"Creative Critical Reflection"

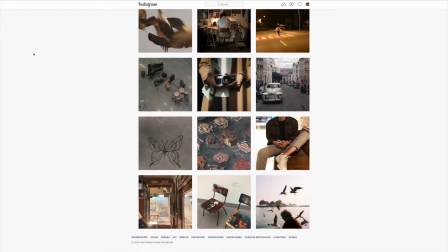254s
We created an Instagram account for the 2 characters of our film and made it seem the most realistic that we could.
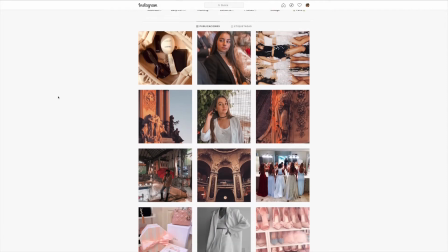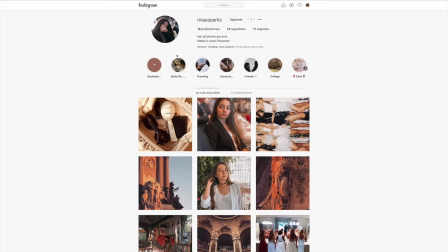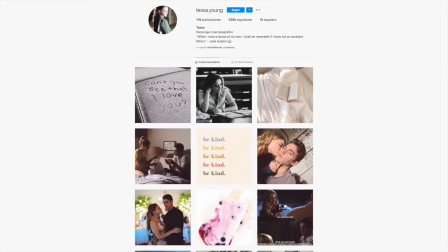275s
Our inspiration came from jobs other teen romance movies had made to promote their films, such as After or Scam.
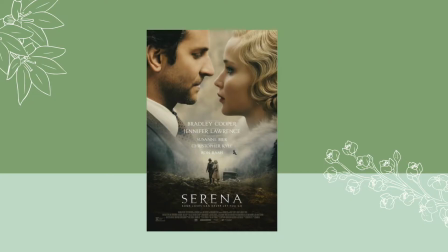284s
For our posters, we got the structure based off of a similar one of a romance film called Serena.
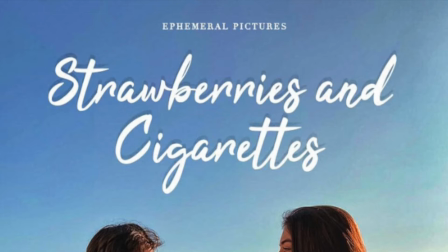290s
The title font we chose was a bubbly cursive in white. This represented the pureness of youth and the joy and fun that comes with it.
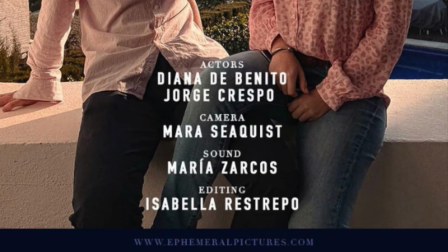297s
The crew names at the bottom are much more simple. This created a contrast between the other main title. This way, the attention wouldn't mainly be on these smaller titles. We did an individual poster as well as a couple one.
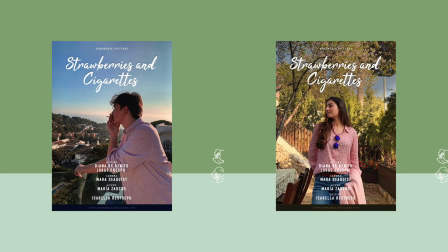309s
The individual pieces served to give information about the characters. Mia was behind a blooming tree.
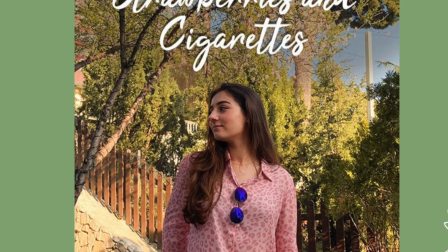315s
This meant youth, development, and beauty. Her expression showed the poise of her character and how she's generally a very happy person.
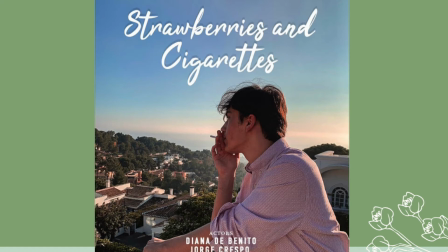323s
Meanwhile, Jack's poster showed him smoking a cigarette, with his face looking totally away from the camera. This showed his typical indifference and of lonely wolf type of personality.
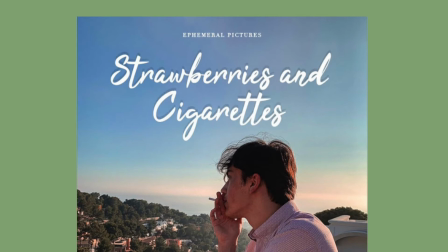334s
The fact that the background is mainly taken up by the sky tells us that Jack felt empty and had a lot to learn and evolve.
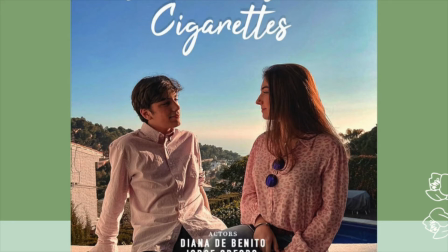341s
The couple picture shows both characters looking at each other, with their legs intertwined together to symbolize the connection between each other. I have to admit that although I've always been interested in cinematography, I had never really tried to do anything by myself, or at least not in the proper way. In this project, I learned to successfully work in a group and use my creativity to the fullest. We had all started with zero idea of what we wanted to do for our project, so we had dabbled in the idea of maybe doing some action or crime. Our first idea had involved filming in a very public space, taking the characters around the city, like cafes and buses, etc. And we had to make it seem like it was in a dream state, so therefore we figured out that we had to take lighting into account, very importantly.
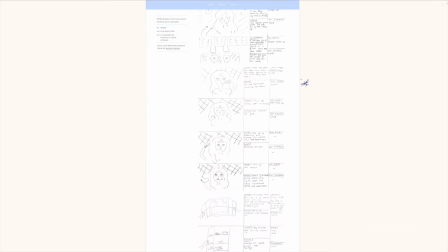394s
Once we had finally come up with a definite idea, we got straight into creating our individual storyboards, from which we would take bits and pieces and make a group one.
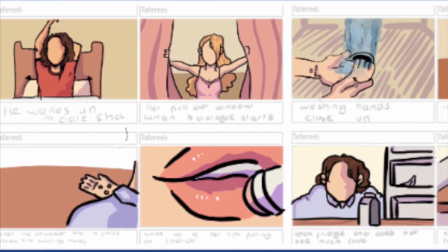403s
Mine wasn't very viable since we had to move through too many places, and it ended up in a note which could make the film intro be confused with a short film.
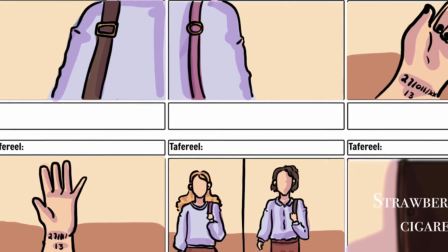We had initially wanted the world that our characters live in to have no color until they met their soulmates, but we soon figured out that that was a really bad idea.
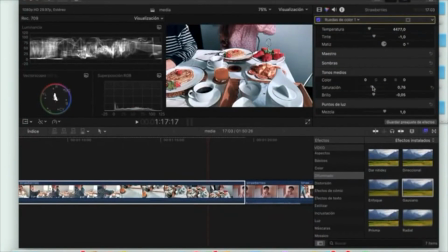426s
Color resulted being one of the most important assets on the film.
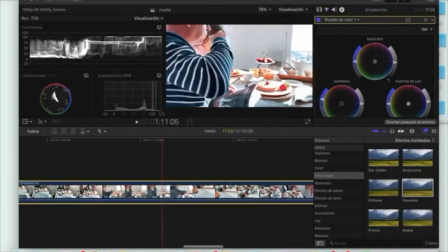430s
We practiced color grading and played with the lighting to create a slightly different visual for each character.
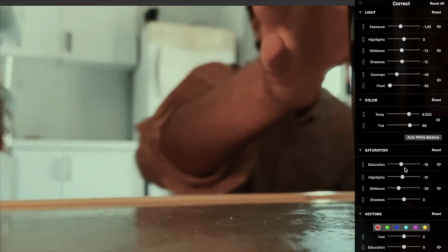436s
We would edit Mia's scenes to have a lighter lighting. Meanwhile, Jack would have a duller use of color and light.
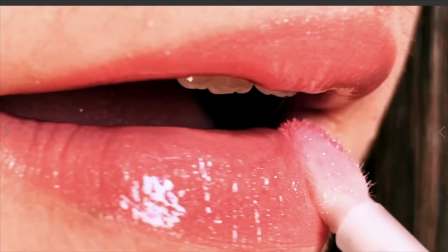443s
This was to represent their mind state.
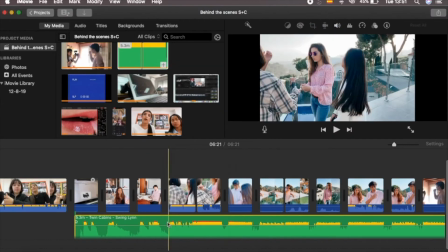449s
I learned to edit videos by working on the progress vlog that showed all of the steps we took and thought process in chronological order that took us to the end of the creation.
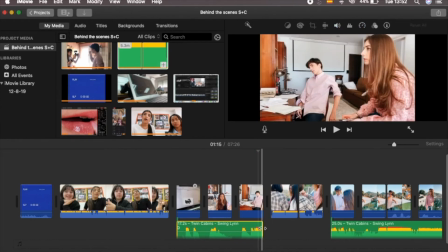458s
I also worked with sound edition and adding voiceovers, something that I hadn't done previously.
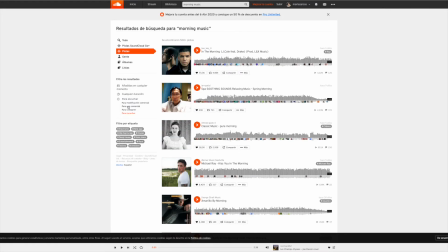464s
Lastly, my research for non-copyrighted music in SoundCloud proved that my production skills were getting sharper.
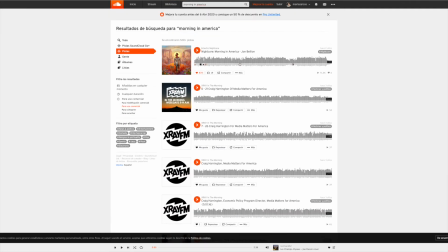470s
I hadn't been so perfectionist and self-analytical at the start of this journey, and I believe it was quite noticeable when looking back. At the start, we didn't even know what camera we were going to use, and as for software, we only were relying on iMovie and a free trial in Final Cut Pro.
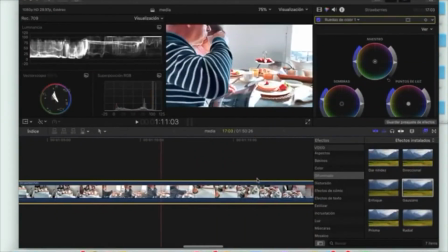489s
With Final Cut Pro, we did do color grading as well as using PowerDY's lavalier microphone.
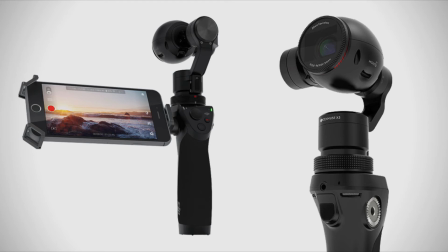495s
The camera we used was an Osmo Plus by DJI.